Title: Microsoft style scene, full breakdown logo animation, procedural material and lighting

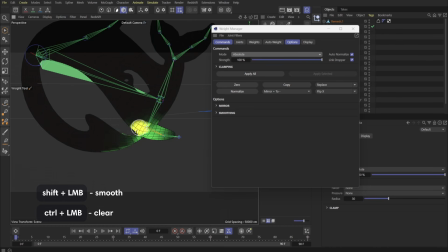Hold Shift to smooth the weight gradients for better deformation.
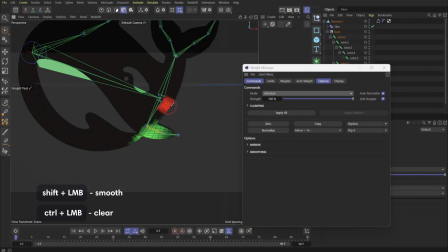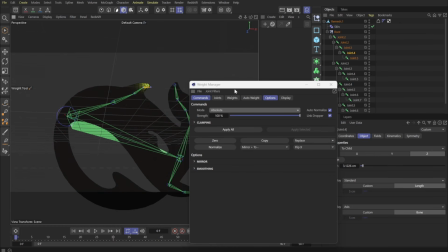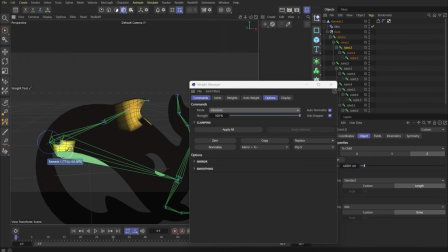If a section won't erase, it means it's not assigned to another joint.
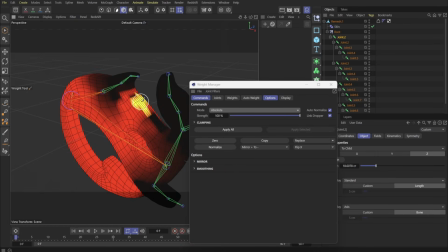In that case, assign the area to the main joint, then erase it from the other joint where it remained.
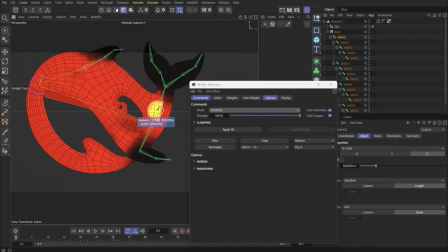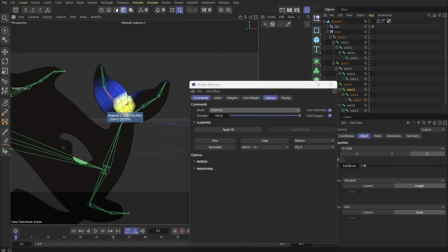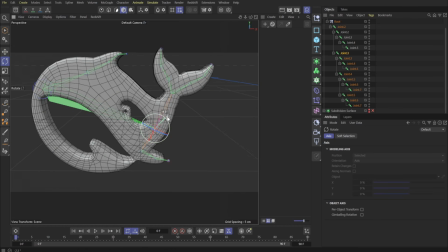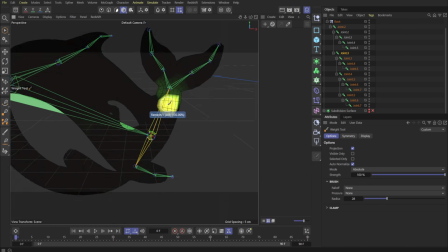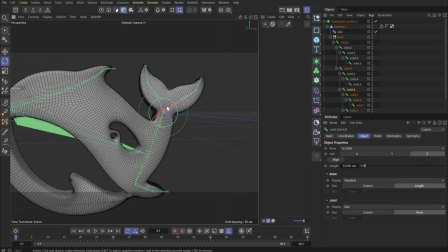Final touches. Add subdivision surface to smooth the movement.
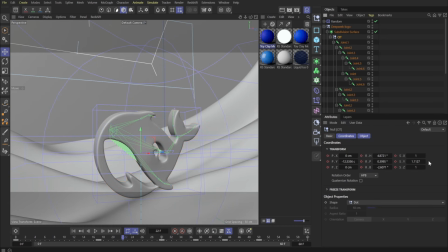Apply squash and stretch to give the logo a lively stretch effect during ascent. Adjust the animation graph to make the movement feel natural.
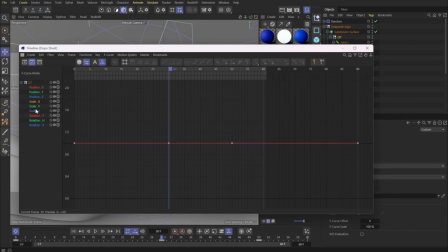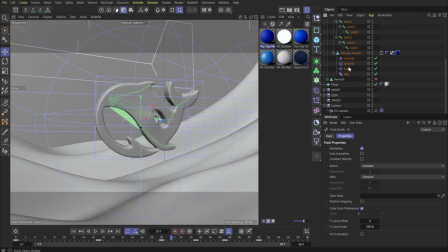Add effectors, such as spherify, which disappears as the model rises. Formula effector for additional wave-like movement. Now we have a fully animated logo.
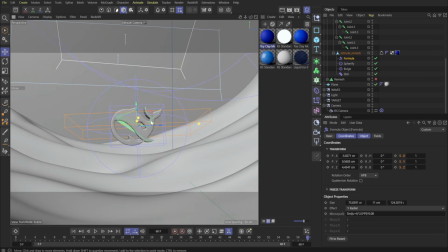This is how it looks in the final project. Now let's add waves to make the scene look more dynamic.
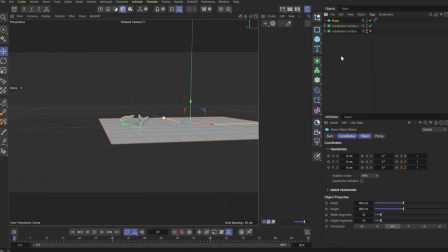Add a plane and increase its size.
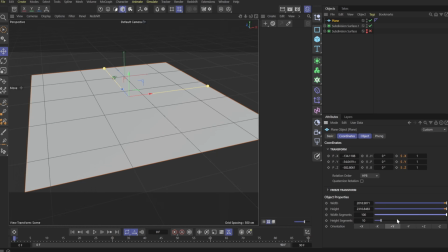Increase the number of polygons in object, width segments/height segments to achieve sufficient detail.
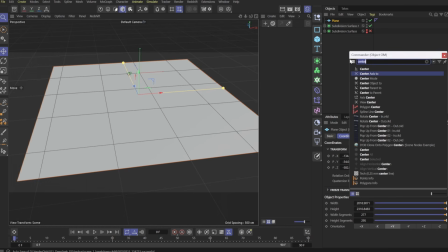Adding wave deformation. Open Shift+C and search for Shader Deformer. Add it to the plane. Holding Shift makes it a child object, while Alt makes it a parent.
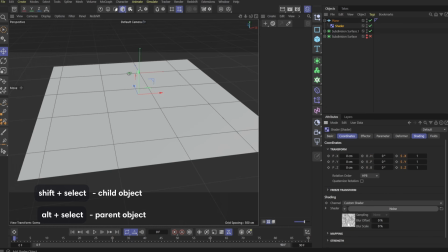In Shader Deformer, load noise. In the deformer settings, select polygon mode.
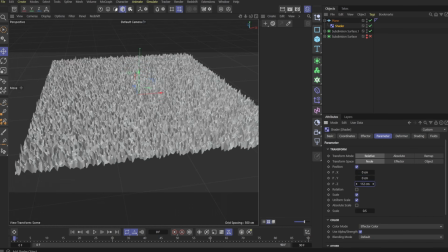Adjust the position parameter along the Z axis so the waves move up and down. Increase the noise scale and stretch it along the axis to make it look more like waves.
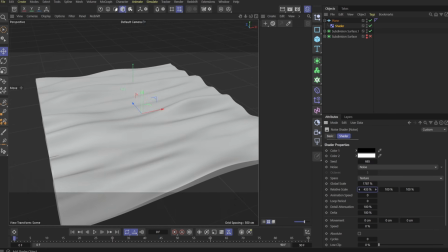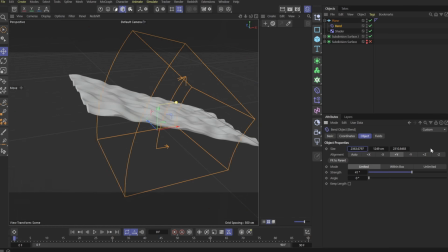Add a bend deformer and align it with the plane. Set the bend angle to 130 to 150 degrees.
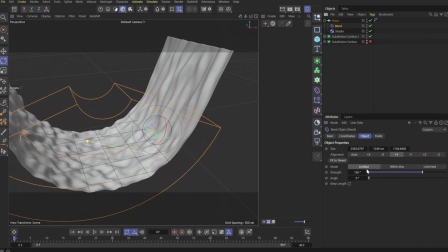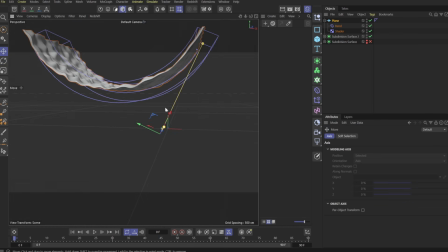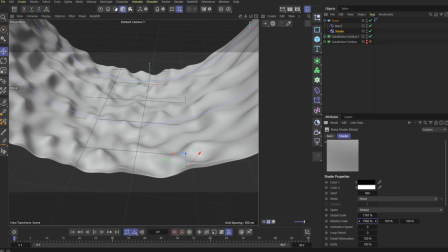Adjust the noise to make the wave shape look more realistic.
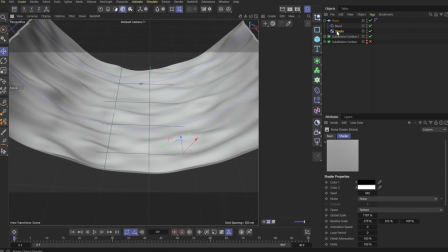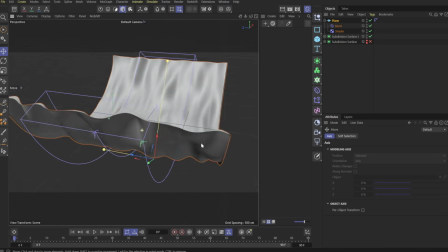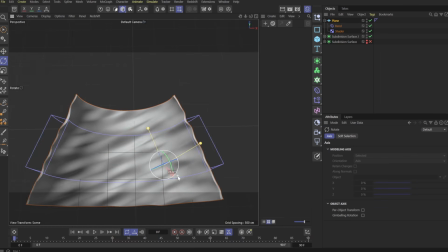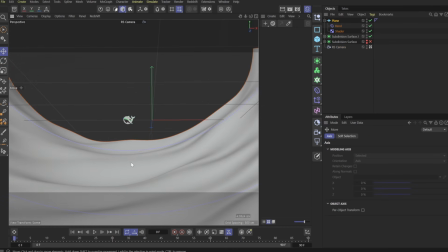Position the camera at the desired angle. Adding the background.
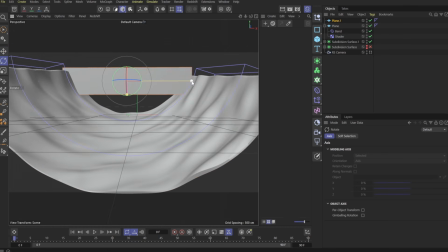Create another plane, which will serve as the background. Set up basic lighting.
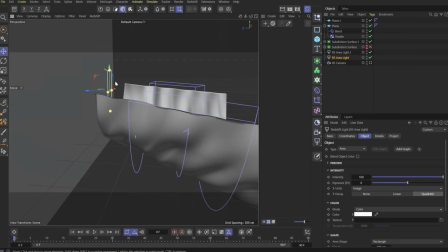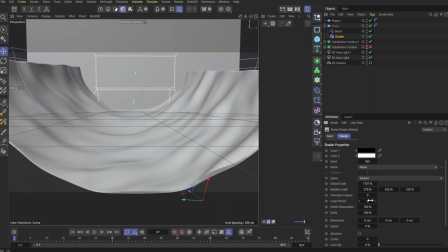Control the wave height directly in Shader Deformer. In Shader Deformer, noise. Animation speed, set 0.5 so the waves move smoothly.